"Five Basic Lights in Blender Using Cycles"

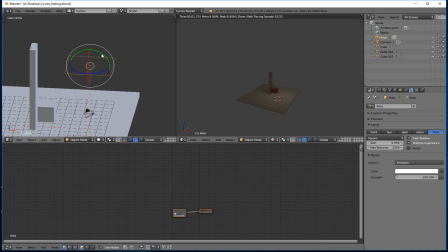489s
So now if I take this, and let's say I rotate it like this,
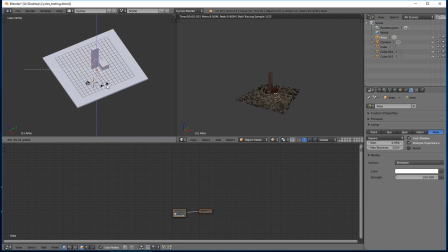494s
and then I'm gonna actually swivel it around sideways, okay? And then now let's place it over here and create kind of a strong backlight, okay?
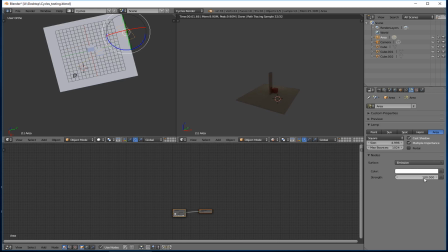509s
Something like that. Take the strength up to 5,000. You know, now it's pretty bright.
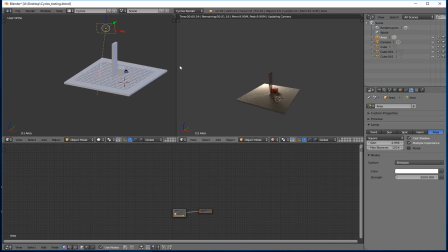519s
Bring that back a little bit like that. Okay, so that's pretty cool and very dramatic.
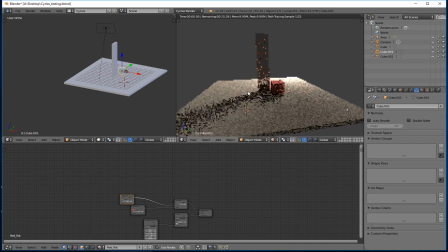523s
And if I go over here and I place my camera here, it looks pretty neat. And it's showing off the texture on the floorboards here really nicely.
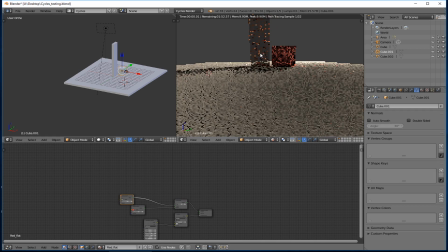537s
See that? Okay, so it's got good texture because I've got backlighting. However, now I've got a lot of shadow here. So this might be a time when you would want to use a light that doesn't cast a shadow, because maybe I like this, but I want to add a little fill light into my my scene here.
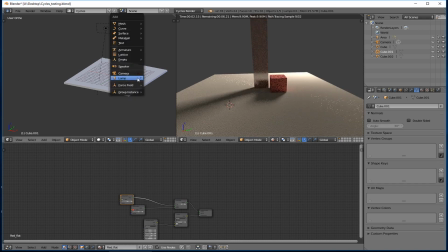555s
So I can just add another light here. So let's just add another lamp, another area lamp. Okay. Now I'll bring this one up
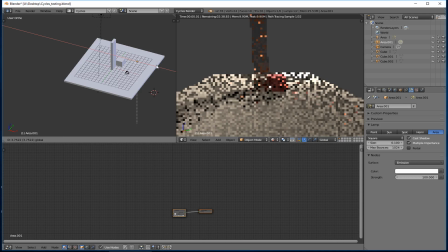567s
forward. And you'll see as you play with this, and this is something that a lot of photographers know, there is always a huge correlation to the size of the light, okay, and how the shadows react. So if I made the light smaller, these shadows would get sharper,
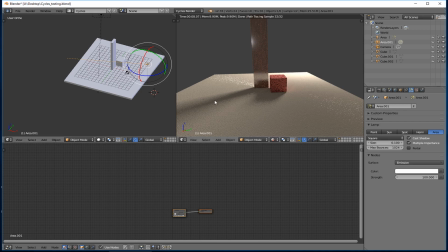589s
and you would see a different, the way it would be casting the light would be different. So you do want to play with the size of the area if you're playing with area lights. I love lighting in, if I were ever to go to Hollywood, they have lighting directors just for animation for movies.
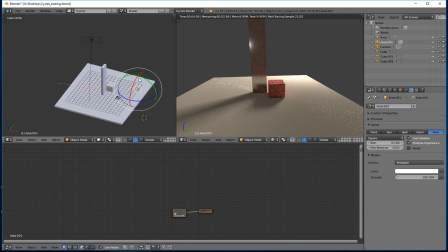606s
They have like, you know, master lighting people. That would be my thing in Hollywood. If I were ever to do that for special effects for animations, I'd love lighting because I just love playing with this stuff and making it look really good.
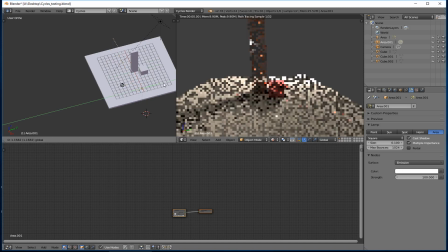616s
So I'm going to take this and just move it over. And if I do that, you can see this massive highlight here. So we want to probably get away from that.
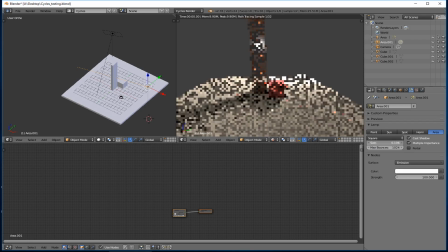626s
And then if I increase the size of the area light here, you can see, let's see, it's not, whoops, I didn't want to scroll, zoom in there, I wanted to zoom in here.
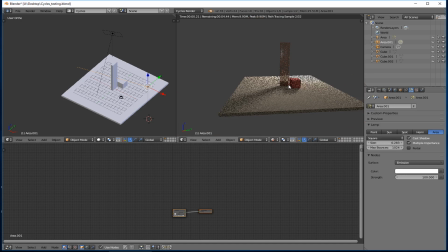641s
So if I keep increasing the size of this,
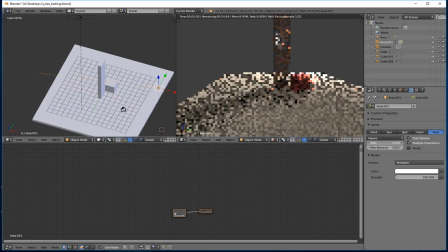646s
so now I've got a pretty big size thing. You can see how the shape of the light itself kind of changed in the reflection of that glossy object. But now, the other thing you might notice is if I swivel around here,
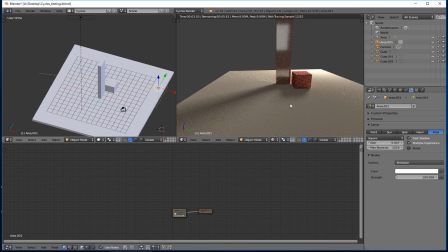664s
if I pump the power up a little bit, you'll see there'll be a new shadow coming back out. So this one was at 5,000. So let me take this one and put in like 4,000. And you can see now that I've totally destroyed this shadow that's coming this way, okay?
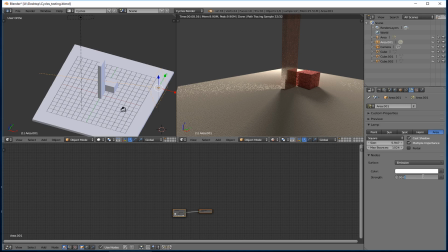683s
So if I uncheck the cast shadows, oh, it's still destroying the shadows just because of the brightness.
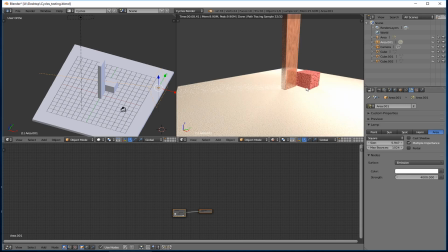694s
So let me take this down here. Let's go to like 2,000. There we go. Now you can still see the shadow that's being cast from the first light that I created, okay? But you've got this fill light that's actually doing a nice job of showing me the textures of the objects.
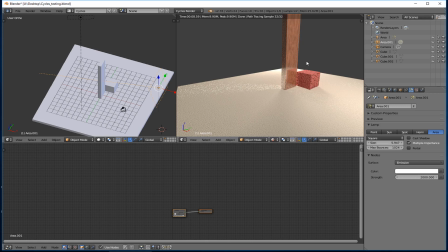711s
Does that make sense? I mean, when in doubt, you want to create lights that make sense too. So in your scene, okay, you guys are building a room.
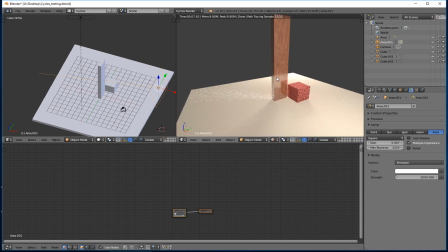721s
So in that room, you might have a lamp, like a chandelier, hanging from the center of the ceiling in the middle of the room. So that's a good place to put a point light, okay? So it's radiating in all the directions, or maybe hemispherical so that it's not blowing out your ceiling.